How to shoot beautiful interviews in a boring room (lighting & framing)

So obviously every decision we're making, we're sort of collaborating with the client, we're showing them what we're doing,
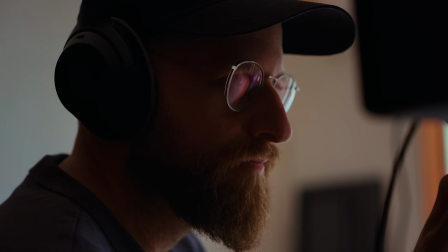8:19 we're talking to them, we're previewing the shot with them, checking that they're happy with it.
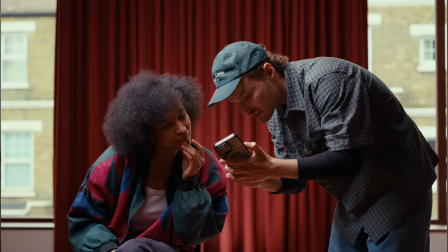8:24 I've worked with this particular client for years, so we have a really good working relationship. There are different ways of doing stuff like this. You can just set up your shot and then show your client. I think that is risky because you could use up all of your time getting what you think is the perfect shot, and then the client can walk in and say that they don't like it and you've burnt all your time. Because at the end of the day, it's a collaboration. It's the client's project, they're paying for it. You're using your creative nuance to set up and arrive at a shot.
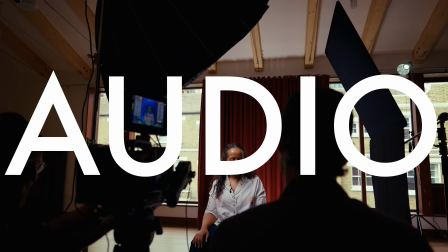8:49 So it's a collaborative process at the end of the day. So a quick note on audio, just wanted to keep it super simple.
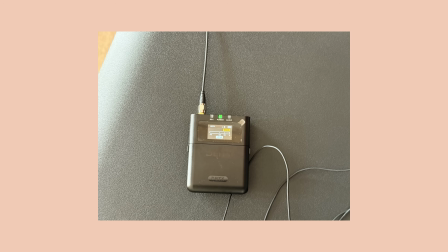8:55 I was monitoring the audio as well as the image. We just use my DZOFILM radio mic packs.
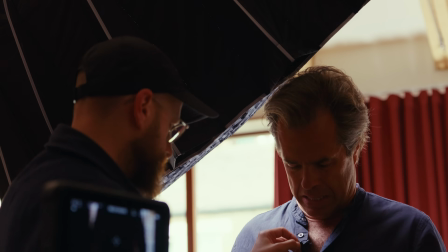9:01 You can run a feed into your camera, but also trigger a remote recording on the mic pack itself. And that records in 32-bit float. So you're in good safe hands there. I took on both the edit and the grade of this project, so I was very much shooting with that in mind in terms of lighting and how I was managing the shot and exposure on the day.
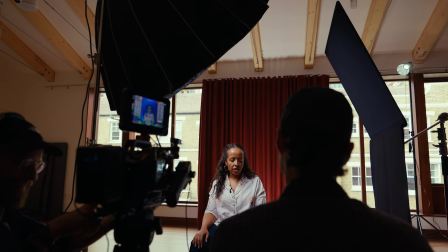9:21 So obviously with the PYXIS, you've got false color, so I was toggling that on and off throughout the day, and the main thing I was just checking in on were those windows, because I knew as long as those windows weren't clipping,
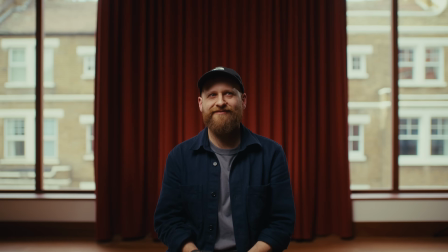9:32 then I could manage them in post. So it was going to be a really easy job just to mask them off and then bring the exposure of those down in post.
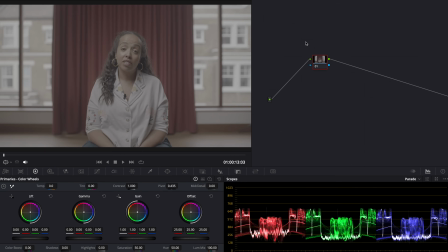9:39 In DaVinci, the grade was pretty simple. I use my standard node tree that I tend to use on most projects.
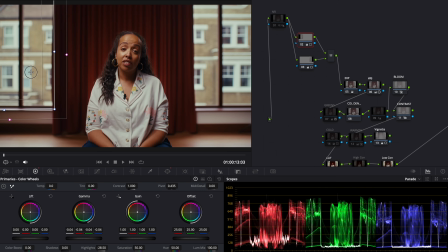9:45 And I just started by masking out the windows, and then if they needed them, I just basically dropped the gain and the highlights just to balance them out a little bit. In terms of Color, I used Sir's Film Vision 2 Clean LUT. It's just a really quick way of getting some nice, dense, contrasty looks.
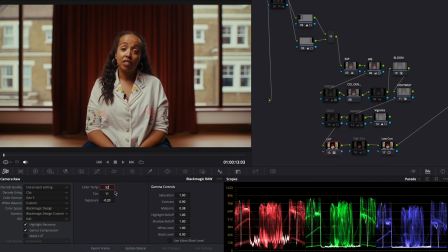10:03 It does lean a little bit warm, so then I did go into the RAW tab on the B-RAW footage and just pulled the color temperature down a little bit to compensate, added a little vignette, and then finally just tweaked the contrast, reduced the contrast slightly on the final node.
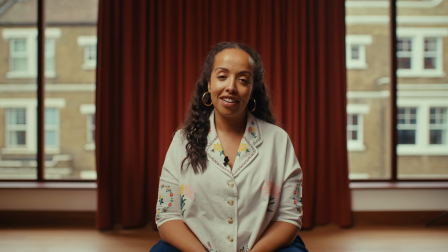10:19 And then this is the end result: clean, focused interviews with a visual identity, a little bit of interest going on in the way that we set this up.
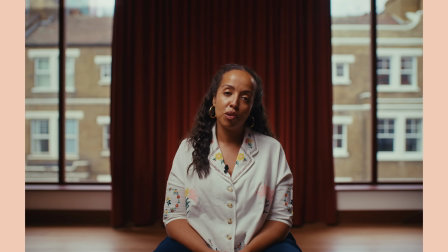10:26 It's not a super bland interview frame. And obviously we can crop it in very easily for the wide, the square and vertical crops. So that's it. I think the key lessons here are keeping the fundamentals simple, really, giving yourself enough time to set up in the morning, bringing in help to give you enough headspace to make decisions and make those decisions quickly, communicate and keep the client looped in as well. And as well as taking measured risks, push the boat out a little bit,
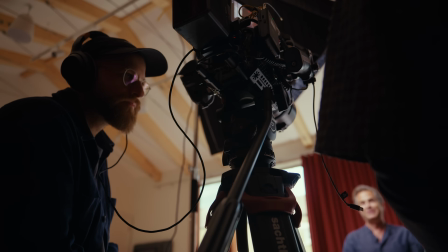10:57 but make sure that you've got backup options in your back pocket to fall back on if you need to. With lighting, make sure you're drawing attention to your subjects, play with a little bit of shape and contrast and color in your frame as well.
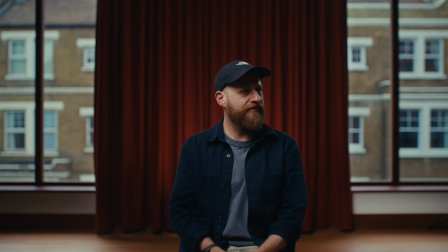11:12 Make sure you're framing appropriately if your client is asking for multiple deliverables, making sure that the framing works across all of those. Make sure you've got a monitor that has frame guides on so you can check the framing before you get going.
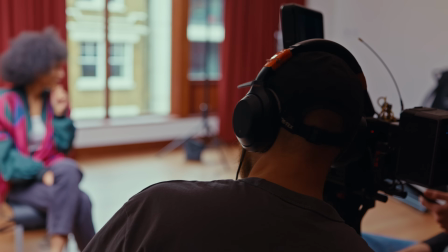11:24 If you've got a camera like the PYXIS or one of the LUMIX cameras that can shoot open gate,
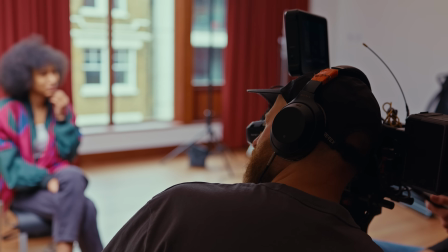11:28 think about shooting in open gate as well to give you that flexibility across the platforms and allowing you to shoot,
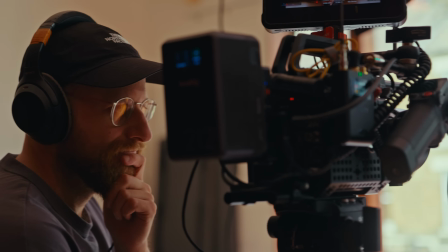11:34 in 6K with enough resolution to crop into your shot if you need a second shot in the edit. If you found this useful, please just hit that like button. It goes a long way. And of course, if you're not, please consider subscribing as well. Thanks for watching. I'm Aputure and I'll see you in the next one. See ya.